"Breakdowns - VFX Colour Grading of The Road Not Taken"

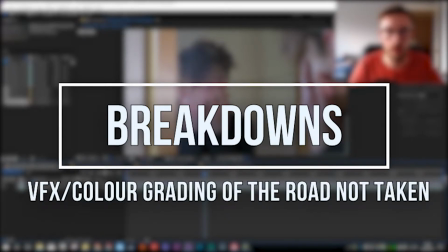(0:04)
Hi guys, how's it going? So today, as you can see, back with another breakdown of the road not taken.
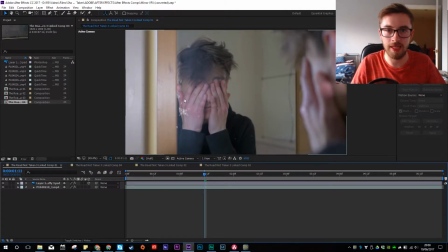(0:11)
This time we are looking at the VFX and the colour grading. I'm going to start with the VFX. It's going to be shorter, the VFX isn't too heavy, very quick rundown showing the basics of how we did it. May have mentioned this before, this summer I'm going to be doing a lot more of these breakdowns with future projects,
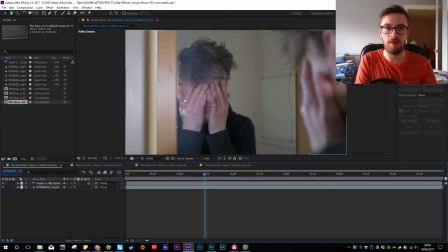(0:27)
but also we'll be doing some hopefully more in-depth looks into a lot of these and tutorials. I'm going to start pushing a lot like that kind of stuff out. Very soon, since I've got these videos done, I'm going to be working on some
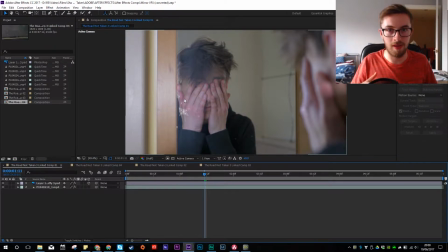(0:42)
videos showing how I do colour grading, how I do VFX, how I edit, that kind of thing, like where I think I'm going to go into cinematography, and that will kind of link into some really detailed stuff that we're going to bring out this summer too,
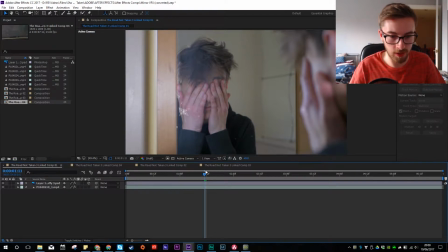(0:57)
so that's going to be fun. But let's actually get started on this video. So I just hide that layer to begin with. This is the opening shot from the road not taken, where Jack walks up to the mirror. Let it just render in here.
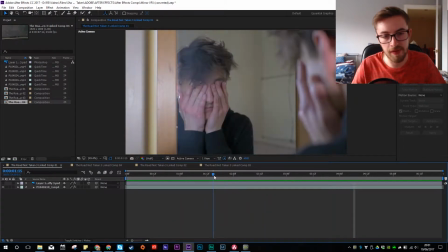(1:16)
Nice simple shot, no colour grading done inside of After Effects. Some people like to do that. I'm not a fan of it really. I prefer to use Resolve for colour grading, which we'll come on to shortly, but for this one it was very simple, just adding this butterfly here. It was purely just drag and drop the
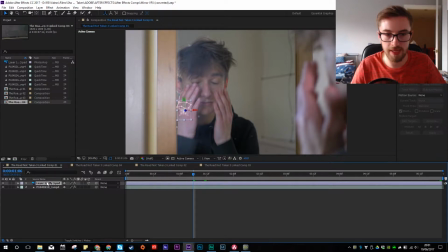(1:33)
butterfly PSD Photoshop document that Callum designed,
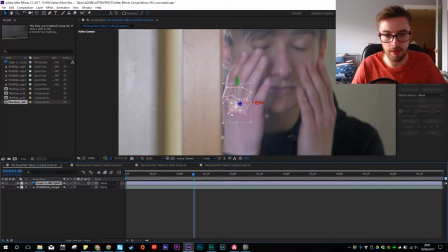(1:40)
and then just made it a 3D layer with the little box there, and then adjusted it in 3D space till it fit nicely there.
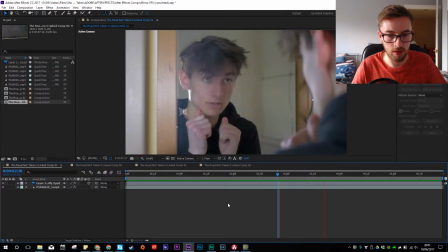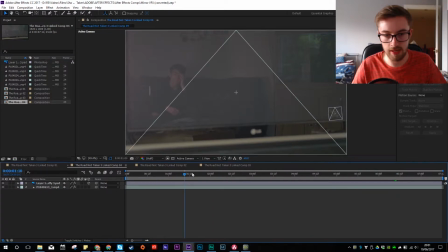(1:56)
Next up is almost identical with the TV, the butterfly in the right corner.
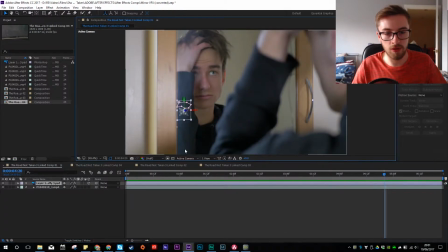(2:01)
Again, very similar with both. A little bit of a Gaussian blur added to them as well, which we could probably see. Here the effects thing was showing up, which it is not. Default. Does that help?
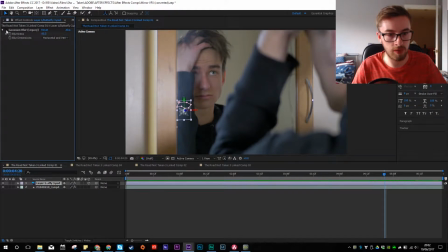(2:19)
Yeah. So there is a Gaussian blur on that, just to make it blend a bit better, since the focus was obviously in camera terms behind the mirror, because it's essentially the distance to the mirror and then the distance from their back to his face essentially,
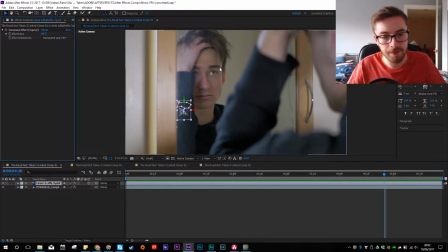(2:34)
so it kind of adds distance there in the weird way that cameras work. So I did some Gaussian blur to match with roughly the same amount of blur that you're getting on the edge of the mirror there.
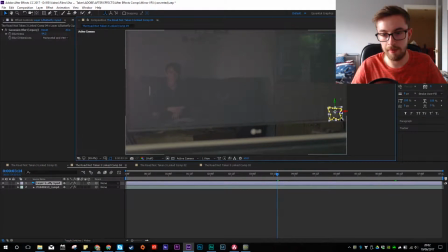(2:45)
Very similar again with this one, fit it in 3D space. Masked it a little bit just to fit in a bit nicer, because there's text and stuff on that file as well.
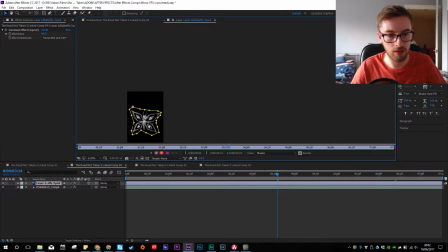(2:53)
If you okay, because the mask is there, it's yeah,
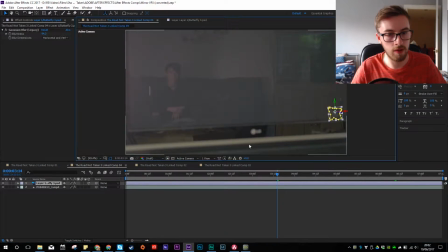(3:04)
there is some text there too. So as you can see, and then some blur just to hide it in.
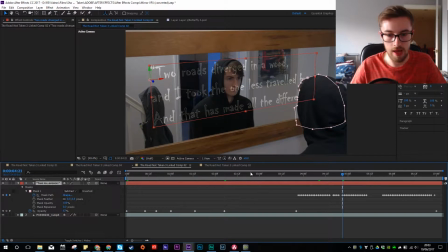(3:12)
This next one, a bit more complicated. This is the text. Firstly, bring in the Photoshop document, create some text, type it out, which is just that text there.
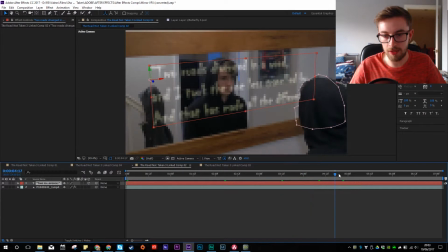(3:27)
And then obviously, because Jack comes in and covers part of where the text was, it would look really weird if that text were to sit on top of it. Like if I just duplicate it and
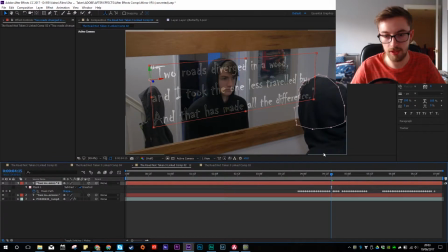(3:44)
get rid of the mask, you can see it would just sit over his head and look really weird. So if I just get rid of that, what I did was went through and masked out his head frame by frame, just to cover up the sections of text that he covers up, just so it fits in a bit better.
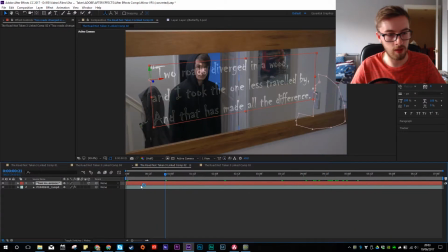(4:02)
Nice and simple, and it's just playing with in the text. If you click on the opacity, you can see I've just flickered the opacity a bit to get that kind of change in what the text looks like.